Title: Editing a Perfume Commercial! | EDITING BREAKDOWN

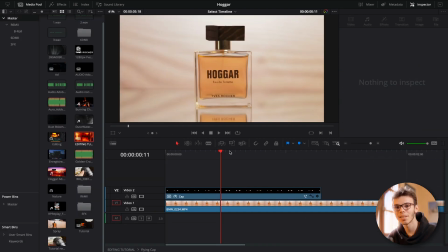[4:03]
So what I used for this effect is the magic mask feature, which is only available in Davinci Resolve Studio, which is the paid version of Davinci Resolve. But I could have done it another way, it was just quicker for me. I just applied the magic mask.
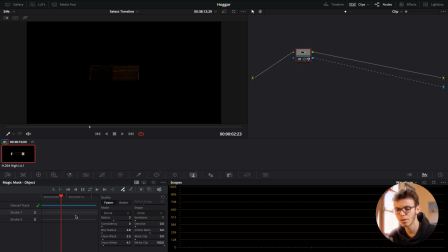[4:20]
Actually I used the faster quality because the beta had some trouble to detect the exact edges of the cap. What I could have done instead, considering the shape of the cap, is use a regular rectangular mask and put keyframes on it in order to match the movement of the cap.
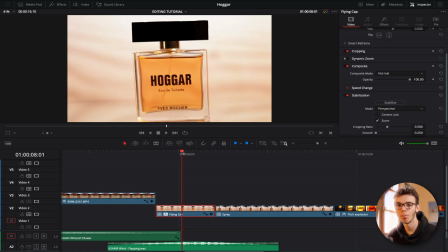[4:40]
This was a way faster method for me, so this is the one I used.
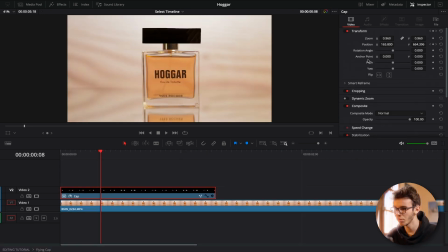[4:44]
And then what I did is simply add some keyframes on the position and scale in order to make it fly, and I think, yeah, I also used a bit of speed ramping to make it go faster.
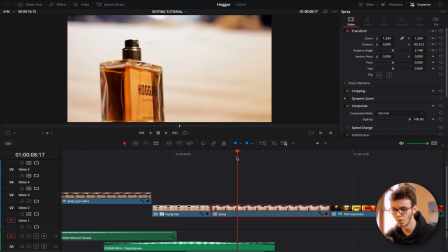[4:57]
I got to the spray part. So I sprayed a little bit of perfume using 2 clips and then just masked the hand that did it.
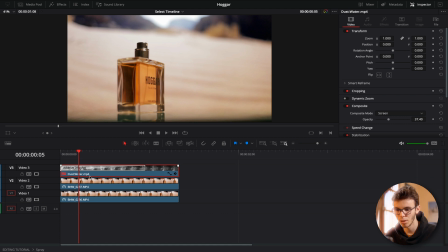[5:07]
So let me show you that. Let's disable that clip, I'll talk about it later. The clip which is on top is the clip with the hand.
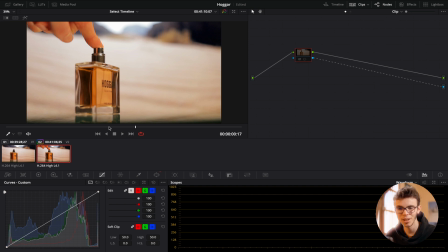[5:16]
So let me disable the mask so you can see my finger just pressing on the perfume bottle to release some perfume. And then I just masked it out. Let me show you the mask.
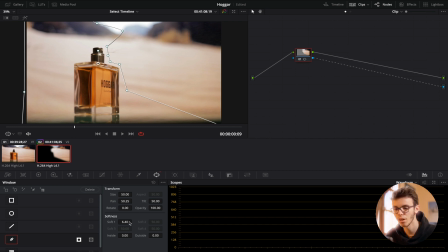[5:29]
Very rough mask, but with some softness, so we cannot see the border of the mask.
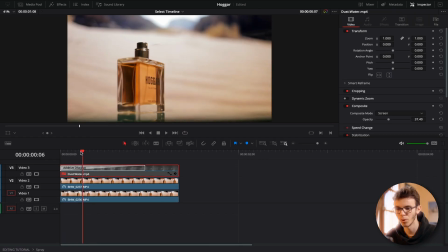[5:36]
And then I just placed another clip, which is an empty clip. Let me disable that one. It's totally empty. I just recorded the bottle by itself with the screen behind, and it creates that effect. So here I just added an overlay to emphasize the spray effect.
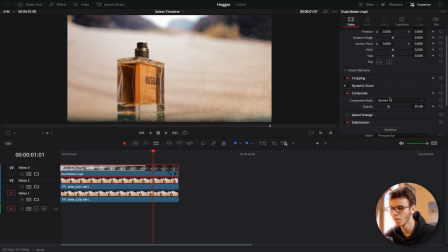[5:55]
So yeah, I put it in screen composite mode and I cranked down the opacity to 37%.
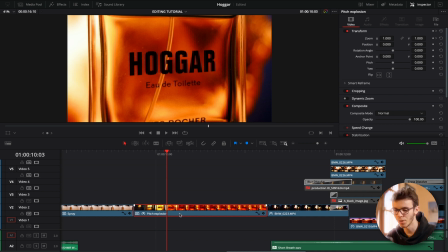[6:01]
The next clip is also an interesting one. I'll show you the raw clip in a second. So this is what the raw clip looks like.
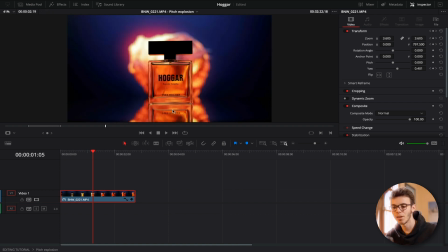[6:09]
This is just a basic static shot of the bottle with the screen behind. And it was too static and I wanted to make something of that clip, so what I did is I used the pitch and yaw,
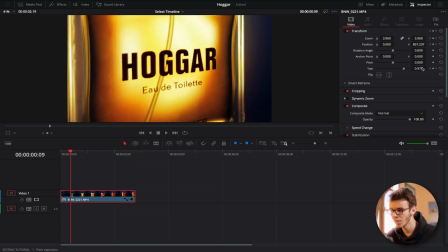[6:24]
actually just the yaw feature, and I adjusted it with some keyframes to fake a rotation movement.
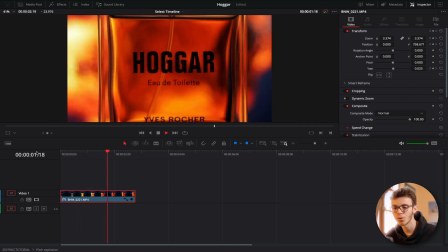[6:32]
This is not perfect, but I think that almost everyone thought the bottle was rotating when they saw it in the middle of the ad.
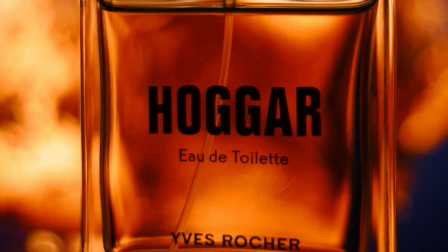[6:40]
This is what we get. So the ending is fairly basic.
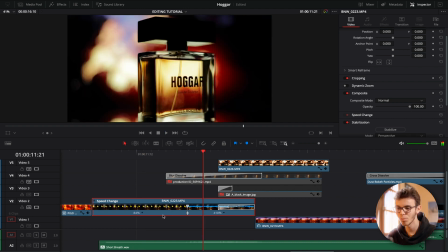[6:44]
Here we have a real rotating shot this time with just some speed ramping to make it more dynamic.
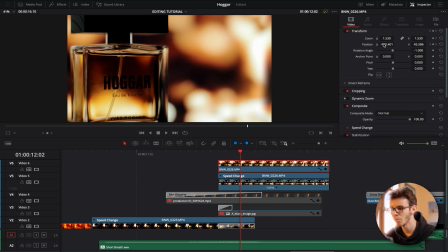[6:50]
And another shot, I actually used the zoom and position quite a bit because we could see the hand spinner,
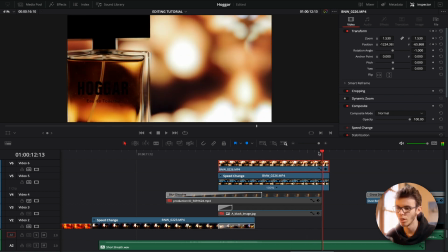[6:58]
and yeah, in my opinion it was better in order to transition into the last shot.
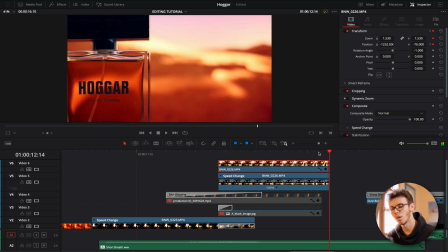[7:04]
Here, as you can see, the bottle is in the same place,
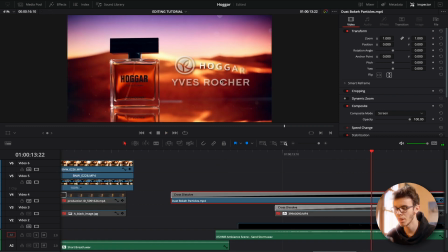[7:08]
and in the last shot I made sure to leave some space for the name of the product and the brand,
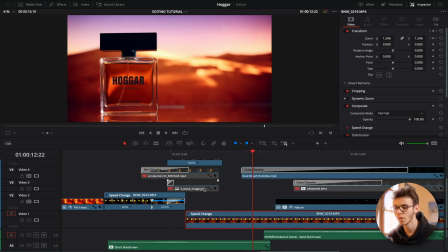[7:14]
and I just added keyframes on the zoom or scale depending on what your software is. So that's it. I think I covered pretty much everything I had to show you today, so I hope this was informative and useful to you. If you liked this video, feel free to give it a thumbs up, don't forget to subscribe, and I'll see you guys in the next video. Bye!